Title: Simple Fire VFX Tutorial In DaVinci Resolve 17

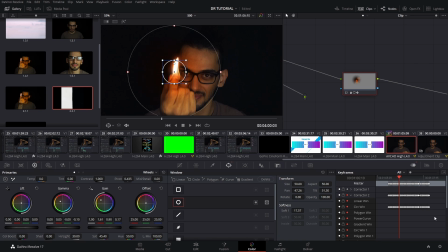983s
So in that case, I'm just gonna Control Z back to it so that we can still see it. So that is pretty much it in this sense to add the glare. Hopefully I was clear enough in this specific case.
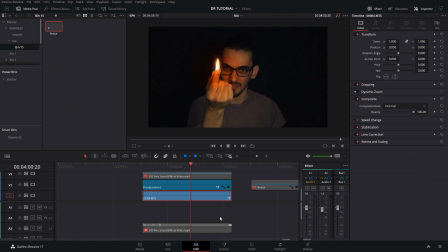994s
Now the last step for it was the sound effect.
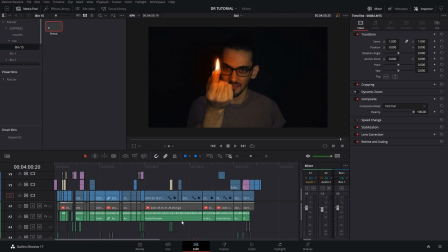998s
So in this case, what I'm gonna do for this is I'm gonna go back to the main clip where I created this,
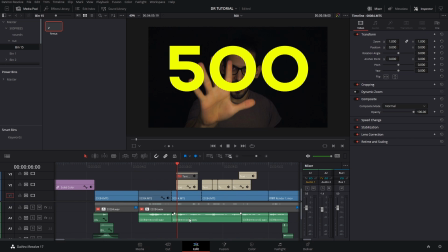1005s
and I'm gonna find the sound effects that I use for these.
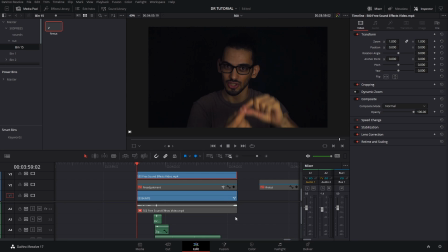1008s
Now that I bring that the actual render version in, now you'll see here in this case, I actually layered only 4 different sound effects. Let me zoom in a little bit so maybe we can see the name. And all these sound effects that I used for these were actually from the
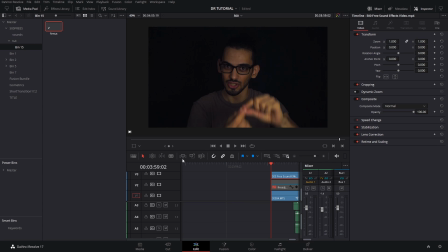1025s
pack that's done by Blackmagic Design, that was done or created by Blackmagic Design. And which, if you want to check that out, make sure to check that video out. I'm gonna link it in the description also for that, or somewhere up here.
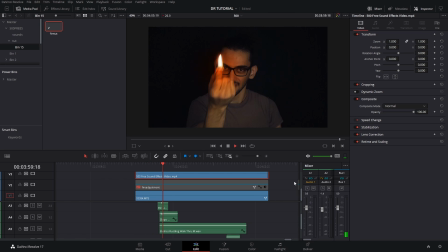1038s
And let's hear this out. There it goes. So the first thing that I did was an actual lighter sound, or like a lighter flick here.
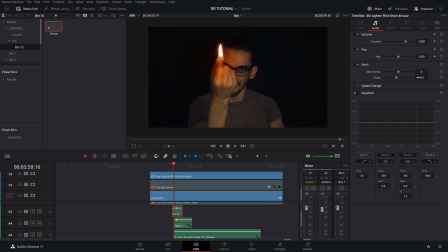1051s
And then I actually adjusted the volume and the scent. I'm never sure what the scents do, but sometimes it sounds like crap, and sometimes it actually makes it sound a little bit better or closer to what I wanted to do. And these were simple. I didn't adjust the EQ or anything in these, basically only in this one,
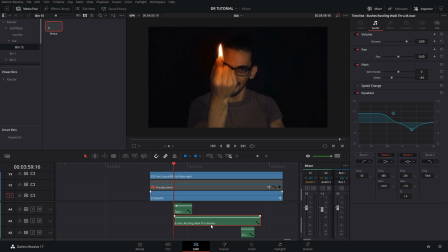1069s
which is the bushes rustling walkthrough, which I wanted to make it sound like the actual flame, because when it's burning, sometimes it sounds like something like crackling, I guess, a little bit. I wanted to sell that effect a little bit better in that case.
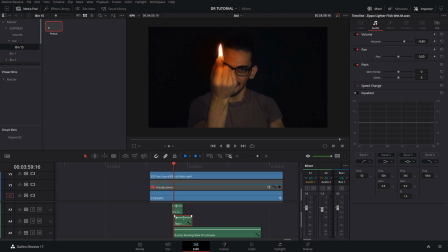1083s
And then this case was another lighter flick, which I mix or layer both of those so that they sound a little bit better combined. And then the last one, when the fire actually blows out, I use the sound of a person blowing,
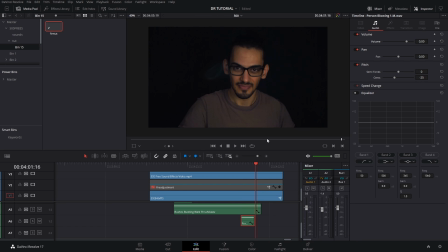1098s
and I actually didn't lower the volume on these, but only the sense. And yeah, that is what sort of seems like. I don't actually blow up on the flame here, but I feel that it sells the effect a little bit better in that case too. And for the sound effects, that's pretty much it. It's sound effects like these,
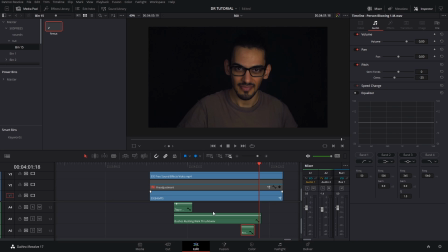1117s
it's all about experimenting and layering sounds so that once you find something that you like and that you're happy with, you can just leave it like that. It's all about experimenting. There's no really like set rules that you have to follow in this case for that last part.
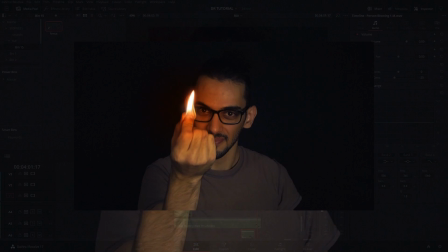1133s
And that is pretty much how it did the fire or flame effect. I guess you could call it simple VFX, a simple VFX video.
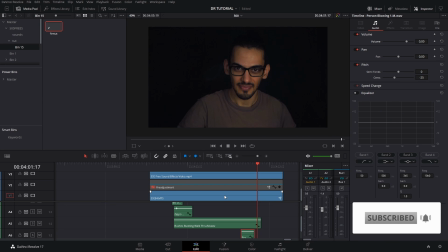1142s
And yeah, hopefully this video is easy to understand and that it gives you some ideas. Yeah, without further ado, I just want to say thanks for watching, and I hope to see you in the next video here in SUALVI.
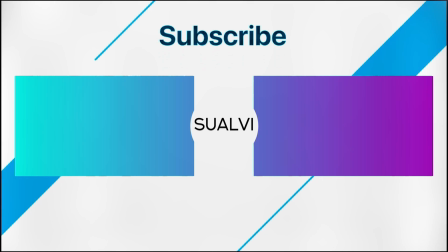1154s
Bye.